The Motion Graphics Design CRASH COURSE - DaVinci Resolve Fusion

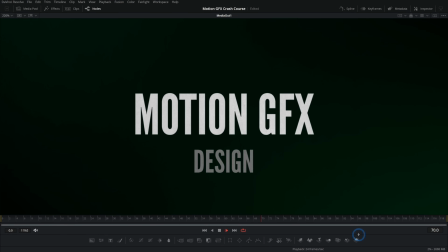0:00 Okay, this is probably going to be one of the most valuable videos that you've ever seen when it comes to multimedia design production. If you take what I'm about to say in this video and you actually put it into practice, everything you make is going to be better. I don't think that's an overstatement.
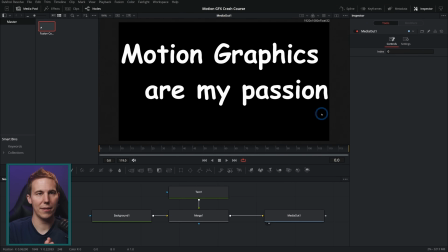0:13 Let's jump in. So we're here in the Fusion page of DaVinci Resolve, and the one thing I've done is go to Workspace and uncheck Show Page Navigation, but we're not really even going to be focusing on Fusion a ton. It's mostly about how to, in general, make things look good, look better when it comes to design and motion graphic design, that kind of thing.
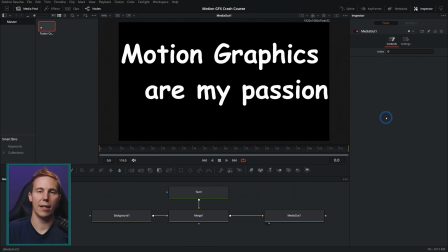0:31 So this applies for Fusion. It applies to other pages in Resolve. It applies to After Effects and Motion and Hit Film and Blender and all of those. Here we have our comp. It says motion graphics are my passion, and it doesn't look very good. But I wonder if you could actually tell me what doesn't look good about this.
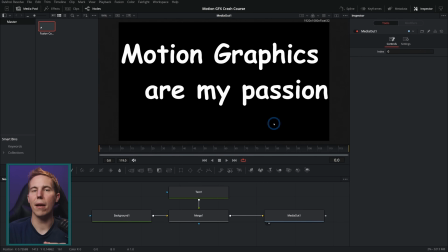0:48 Why doesn't it look professional? And I think that's a big key to making work that is good, is understanding what makes something not good and look at the very specific factors that make a design just not as pleasing. So I'm going to break this down just from the most obvious start.
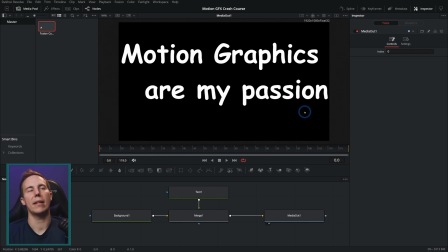1:04 First of all, this is black and white, and it's not that you can't make things in black and white, but it only works really if it's a certain style. If you just have a logo in white on black, that might work. Text just white on black doesn't tend to look really professional unless you stylize it a certain way.
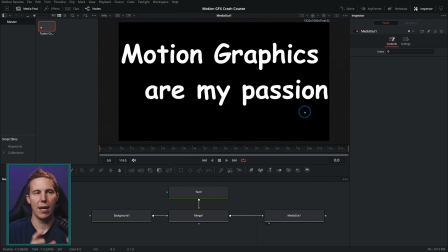1:23 Now, I think one of the main reasons that just text on black doesn't really look professional is because anybody can do it. Anybody can put text on black. There's almost no skill involved. Something to keep in mind, though, is this is really high contrast.
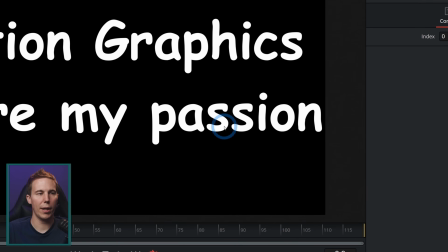1:36 That means that there is a big difference between the brightest parts and the darkest parts of this composition.
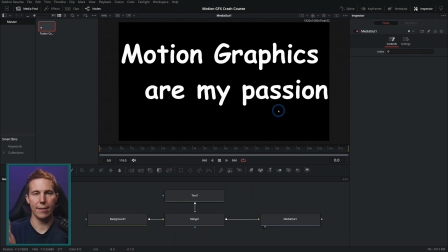1:42 And what contrast does is a couple things. Is it separates your subject, the thing that you want people to look at, from the background, and it also kind of draws your eye to the place that you want somebody to look. So, for instance, if I were to take this text, I'll just take the blend down in this merge and take it down like this, then we have less contrast.
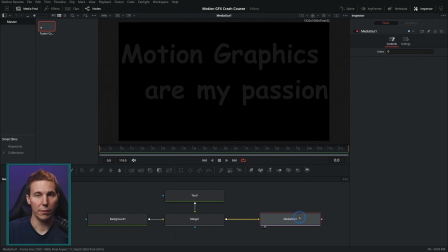2:00 It's less stark and punchy, and that has an effect on the viewer. It's harder to know exactly where to look because you don't have that contrast. If we were to do something like add a white circle, pretty much anywhere we put this white circle, that's where your eye would go.
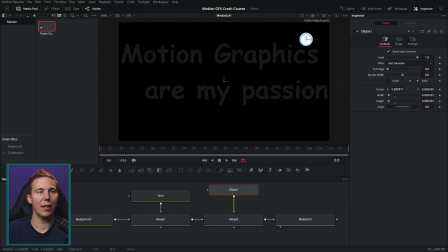2:14 And so depending on where you want your viewer to look, you want that part to be the highest contrast for the most part. And this works both white on black as well as black on white. Same kind of thing.
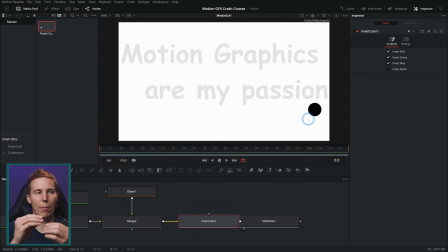2:25 Your eye is going to be drawn to the area that's the most different, the biggest contrast, right?
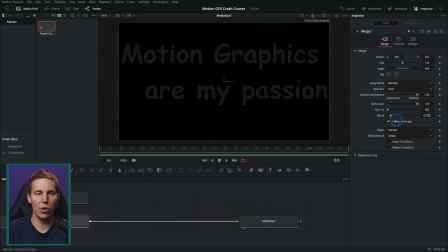2:30 So that's not a big deal if you know that you're doing that. So we're coming back to, why does this look bad?
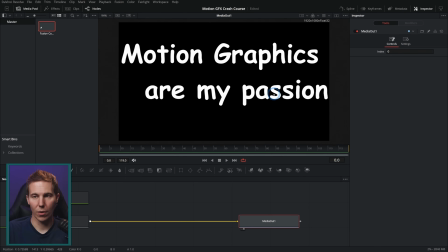2:35 Well, it's a really high contrast, but it's also really big on the screen. And so we're not really giving our viewer a place to look. They're kind of looking everywhere just because this text is so big on the screen. Now, we can fix this. We can make this so much better just by literally taking our text and taking the size down and pushing that down.
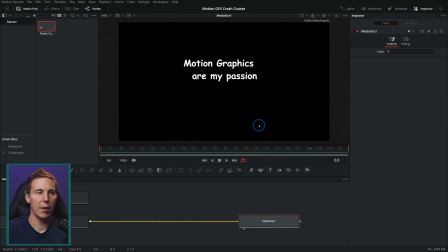2:54 Get this, okay? We have this smaller in the frame, and yes, it still looks bad,
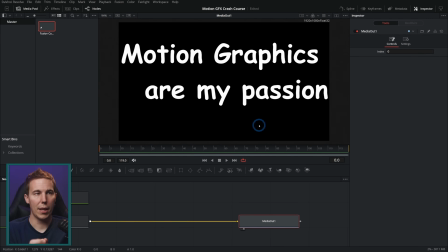2:59 but this looks better than this because there's some semblance of a focal point.
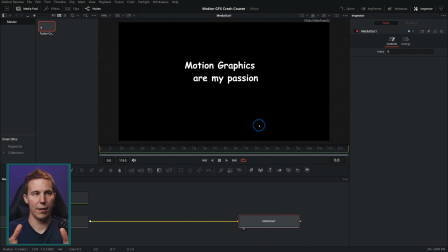3:05 Okay, the high contrast area is right here where we want our viewer to look. And then there's area of rest around it. So it's not overwhelming.
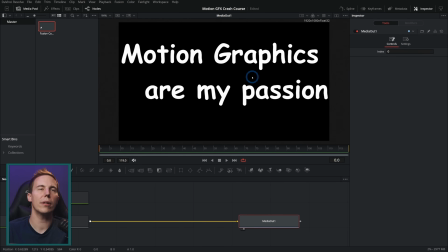3:13 Okay, now to back up a little bit, this isn't necessarily wrong, again, if you know that you're doing it.
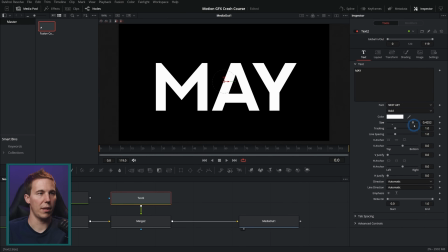3:19 For instance, if we were to take some other text like this and make this really big and black and white and stretch this all the way across the screen,
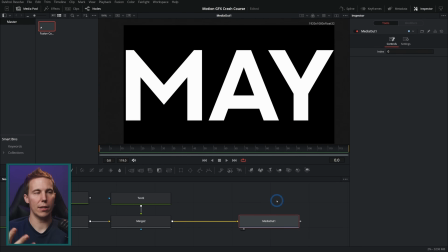3:27 if we were to cut to this in our movie, we can cut to say that it's, it's May, it's the month of May. And so this kind of graphic would work really well if it was like, somebody was waiting for something and waiting and waiting and waiting. And we know that it's March or early April. And then it just cuts to May.
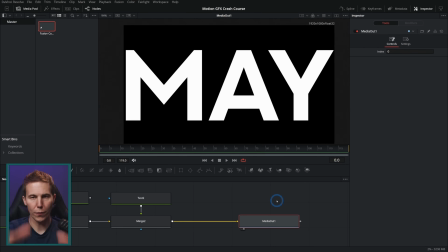3:45 Like he's been waiting so long and it's a huge freaking deal. So that's fine if you know that you're doing that, okay? But having something great big in the frame that's really high contrast makes a really huge, big, bold statement, which isn't necessarily what you always want to do.
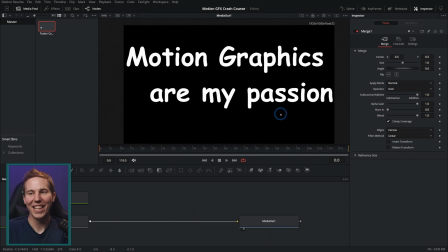4:02 So going back to motion graphics are my passion, this isn't probably something you would just want to say like that.
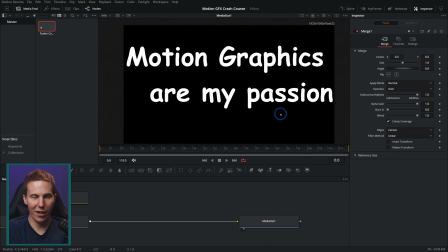4:08 It doesn't feel like this person is dead. It doesn't feel like the world is ending. You aren't going to be like, motion graphics are my passion. Like that's a weird thing to say. It's not this great big bold statement. It's just a fact. So we can take this size down like this.
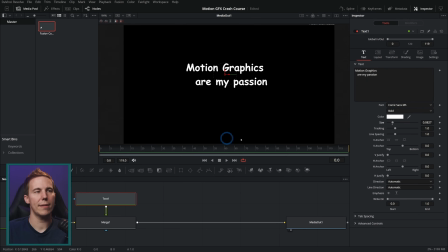4:24 Okay. It gives our eyes a place to rest. It shows us where we're supposed to look. Now, in addition to contrast and size, if we look at this composition, we want to think about where this is on screen. If we were to bring up our guides, if I right click and go to guides, show guides, or I can hit Control G,
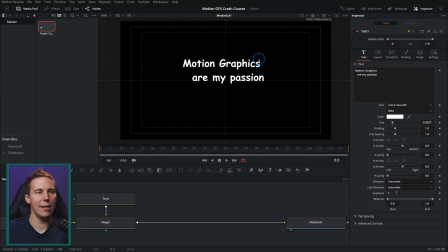4:39 we get these little crosshairs here, and we can see that this is not really centered. Really, it's not in the middle. It's not a lot to either side. It's just kind of slightly off center. And a lot of good design has to do with doing things intentionally,
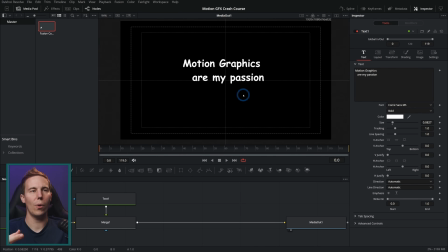4:55 doing things that look like you are purposely choosing to do it a certain way rather than kind of accidentally kind of throwing something together. So with this, it's like this weird middle ground between having it perfectly aligned and having it off center. Okay. And so a quick way to make this better is just to pick one or the other.
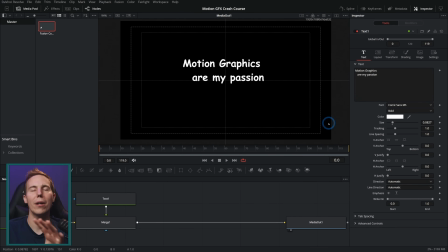5:15 Either have it perfectly aligned or have it far enough off that you obviously couldn't do it on accident. Okay. So I can take this text and let's move this more towards the middle here. So now we have our text in the center and it looks a lot better because it's like, okay, they meant to put that in the middle.
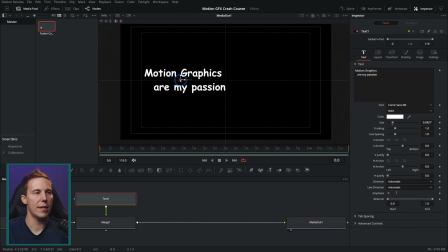5:31 This is intentional. The other thing you could do is put this off to the side like this. And again, I'll just hide our guides here. Does this look amazing? No, but it sure as heck looks a lot better over here to the side than it did kind of awkwardly thrown in the middle. It looks like a bad children's book that didn't hire a professional designer, right?
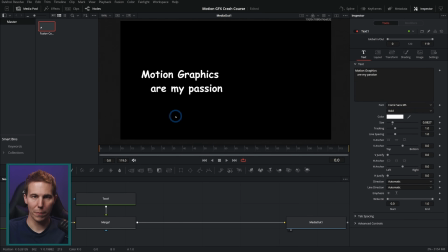5:50 So over here on the side, this looks like you put it there on purpose. So we either do that on the side or we do it right in the center. Another thing to mention about this is if you're going to put something on the side, you don't want it so far on the side that it's almost to the edge. The reason for that is because it feels uncomfortable.
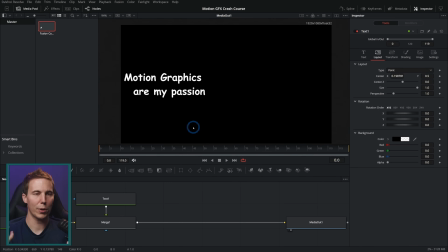6:07 And generally, if you're wanting people to look at your art and your projects, you want them to feel good when they look at it, right? It's not supposed to be an offensive thing most of the time. And so having something that close to the edge, it makes it feel like this composition is going to like fall off the edge.
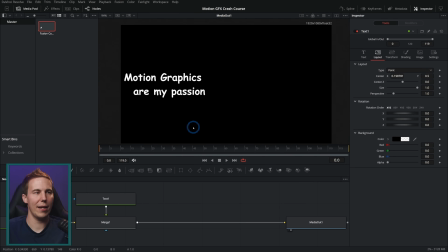6:24 It doesn't feel balanced. You can think about it as if this text had weight to it, right? And it was on kind of a teeter-totter, right? In the middle, everything's balanced. If it's over to the edge, the teeter-totter starts to go like this a little bit, but when it's way, way, way off the edge like this, then it's just bloop and it dumps it off the side.
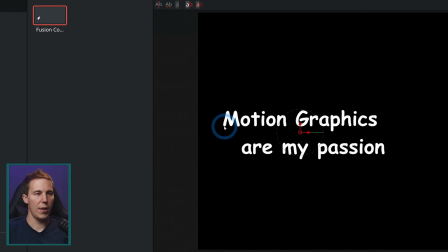6:42 And so you want there to be some space between the outer part of your subject, especially your text, and the edge.
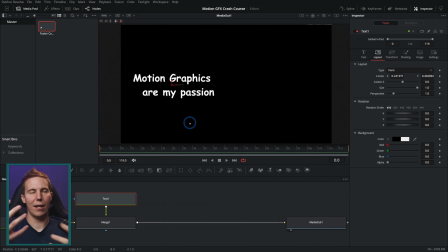6:50 And that's mostly because of balance. It's also because, again, of the kind of focal point and rest thing for your eyes. If it's over here, it kind of subconsciously makes you anxious a little bit. And so as a general rule, unless you're breaking it on purpose, I would say 90% of the time, you don't want stuff that close to the edges.
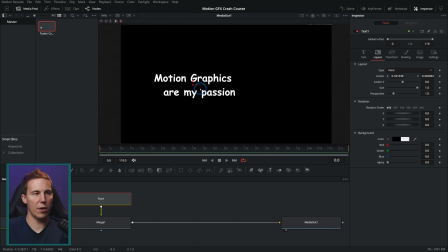7:09 You don't want them touching the edges. You want them kind of a third of the way in across the frame or centered. Okay. Same thing goes for up and down. We don't want something down there on the bottom. It looks really weird. Even if you are going to have something, let's say this is really small and you want it really far down at the bottom, you're not going to put it way down at the bottom.
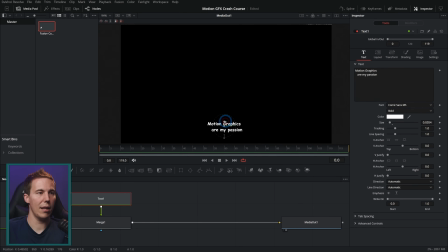7:27 That looks really sucky. You want it, again, probably in like the lower third or so, something like that. That looks intentional. It looks like you know what you're doing. And all you did was just move it a little bit. It's the same exact design. It's just moved up a little bit. I see this probably more often than I see most other things, is this alignment and spacing and space around things.
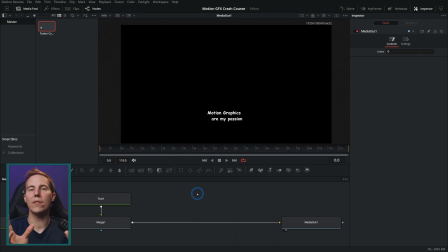7:46 You got to give stuff room to breathe. Okay, so you can really make your design better just by thinking about where it is on the frame, making sure that things are somewhat balanced. And essentially, the more extreme you go in one direction, generally I'd say the closer you get to the edges, the more of a danger zone you are, and the more you have to really know what you're doing in order to do that effectively.
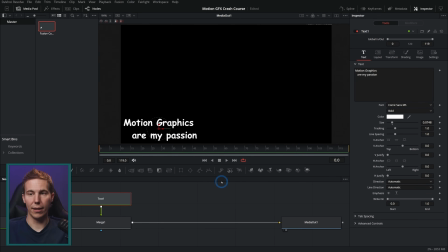8:06 Okay, you never see like a Hollywood movie with their graphics off the side like this. That's a great indication to show you that this is important, right? Okay, now sort of related to spacing is the alignment of the text.